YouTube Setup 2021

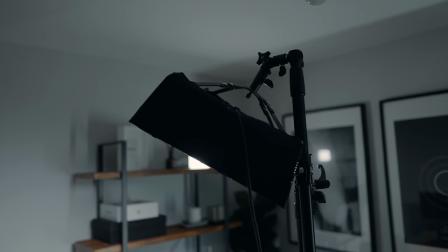But for me, it works because it's such a compact light. it's such a low profile sort of light as well and then i have a layer of diffusion within
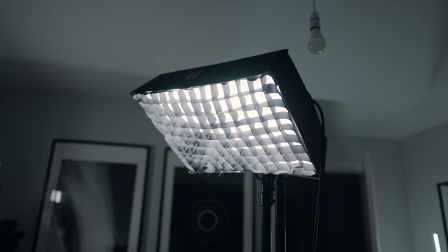it which actually comes with the light and then i also have a grid on top and the grid actually helps with directing the light making sure that i'm basically the focus of the shot making sure that i'm just lit up and my background isn't lit up and yeah this light it does the job it's bright enough would i recommend it i think if you're looking for a budget low profile light yeah sure but i'm already considering upgrading it to an aperture light or a godox light mainly because they're more powerful and usually they come with a remote so you can do a
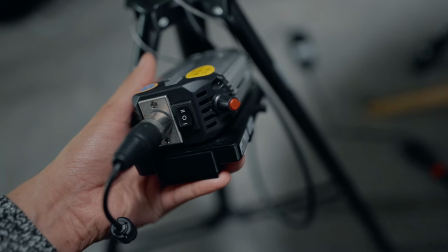lot more sort of finer adjustments because with this one you just get a dial which just changes the intensity and an on off switch and it just
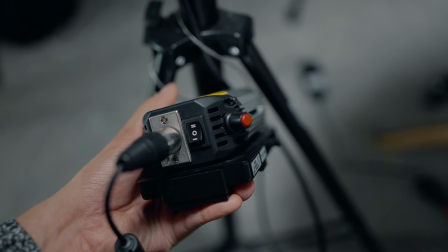connects via the mains it's a very basic light but it does the job when it comes to accent lights i actually have a light which i don't know if you can see but it's reflecting off my head here i have a light that's sitting just up here on top of my shelf and
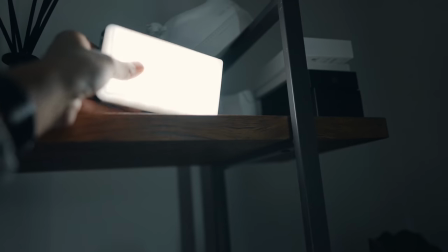that's a very small falconized light i think it's the falconized f7 and yeah just a small led sort of panel light that i use
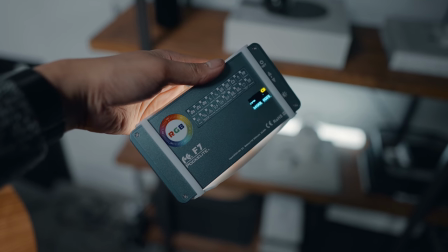to have the light sort of bounce off the back and side of my head just separates me more from the background and the light that i have here is
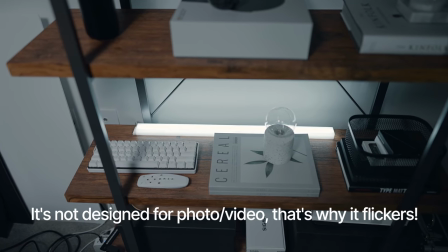a lifix beam light and this is an rgb light that i can change colors and whatever but i actually just have it on sort of like a very cool
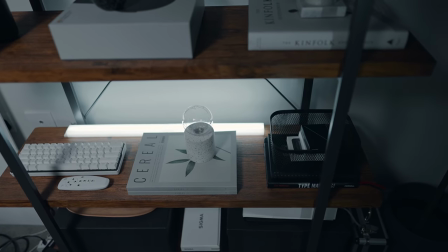white bluey color and it works it adds a bit of vaccine lighting to my shot when it comes to the shelving unit i get a lot of questions about it it's from wayfair and it's not a very good quality shelving unit to be honest because this wood isn't even wood it's like fake
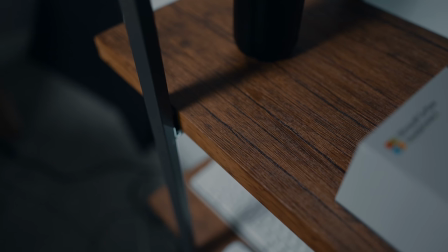something I don't even know what it is it looks quite good when you see it on camera but in real life when you actually
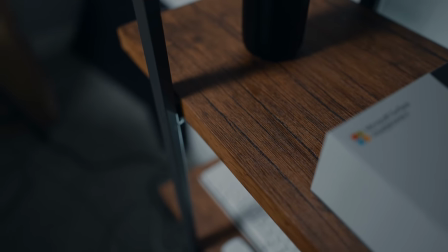look at it you realize it's not real wood at all it's not even like a veneer it's just like it's just like 3d print it's it's quite terrible actually
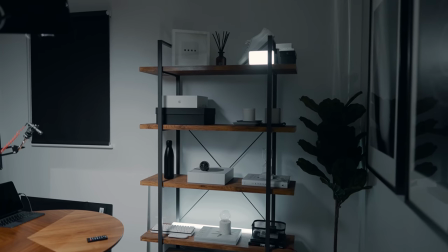but I like it I feel like it does the job it gives my shot a bit of depth and I also use it a
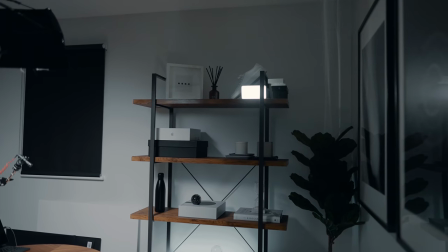lot for b-roll so I put products along the shelf and stuff I record the product on the shelf and yeah it's just quite useful I have just
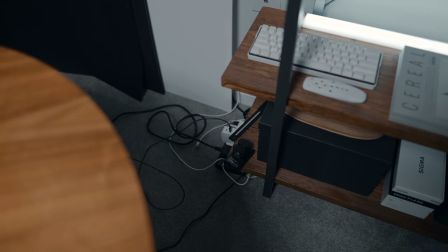a bunch of accessories laying around on and at the bottom i just have my cables and my chargers as well for charging batteries and powering
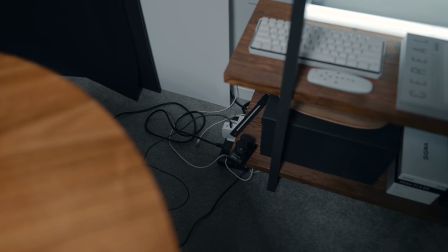the light and powering other various different things it's not the neatest the cable management is quite awful but hey you don't see it in the shot so it
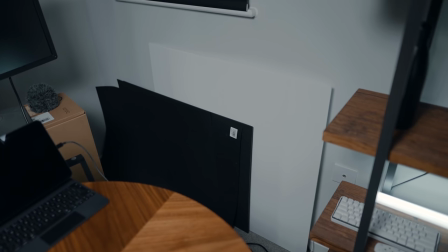doesn't matter in the corner against the wall i also have some black and white backdrops and i like to use these again for b-roll
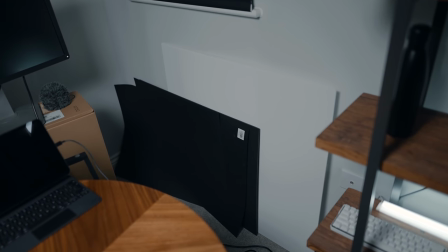shots for product shots and stuff i put them on the table and it's just a good way to have like a black backdrop or a white
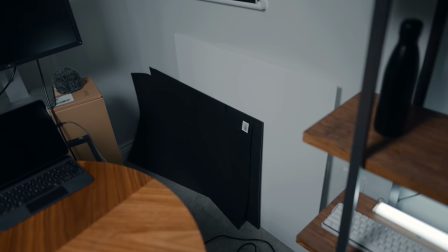backdrop and i'll put the light over the top and yeah you get some nice clean shots with them you can usually pick these up for a few
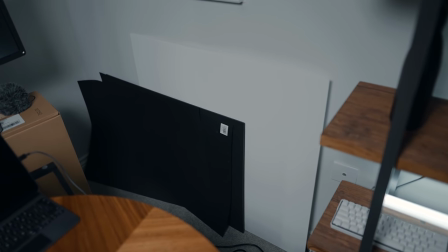dollars from arts and crafts shops and things like that and yeah because they're so cheap you know if you do end up destroying one or marking one up you can just go out and buy another one in this corner over here i have a fake ikea tree which i bought it just adds
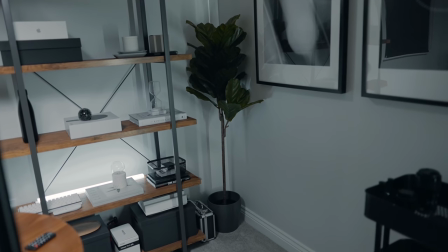a nice bit of color nice bit of green to the shot because before i felt like it was just way too gray and white and black and i feel like adding the green adds a bit more life to the shop over here i have an ikea trolley which is on wheels and this
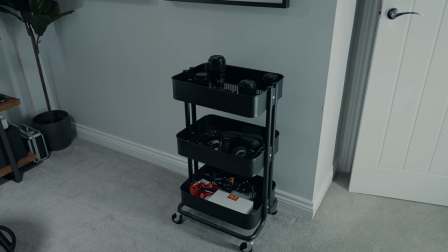is just useful to have all of my photo gear video gear all in a trolley which i can move around whenever i need to and here
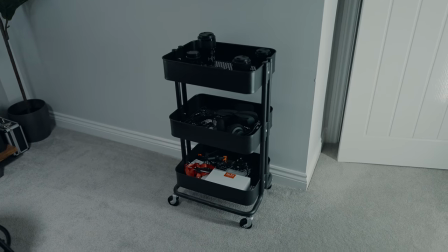i have like lenses and cables and other random accessories in there when it comes to shooting your own videos and framing your shots i highly recommend creating as much depth as possible and i feel like a really good way to do that is to shoot at an angle or shoot into a corner of a room if you shoot flat against the wall which you can a lot of people do it doesn't create as much depth and it can make everything look a bit flat too. I think for most people shooting at an angle, shooting into a corner of a room, really creates a lot more depth. Add some things in the background like I have, I have some Ikea frames with some prints in them, I'll leave a link to them as well if you guys interested. And I have a shelving unit, I have accessories on the shelving unit, I have the fake plant in the background and all of this stuff when it works together just really creates a nice depth to your shots. So that's it for my YouTube studio sort of tour and it's funny because I'm actually looking for an office or warehouse or unit or something like that so I can have a dedicated YouTube space mainly because I don't want to be using my second bedroom as a YouTube space because it is quite small you can barely get a double bed in here you couldn't get a king-size bed or queen-size bed in here at all so it's quite a small space but I've tried to make the most of it I tried to make the most of having a setup that I can easily go to and start recording without having to mess around with stuff.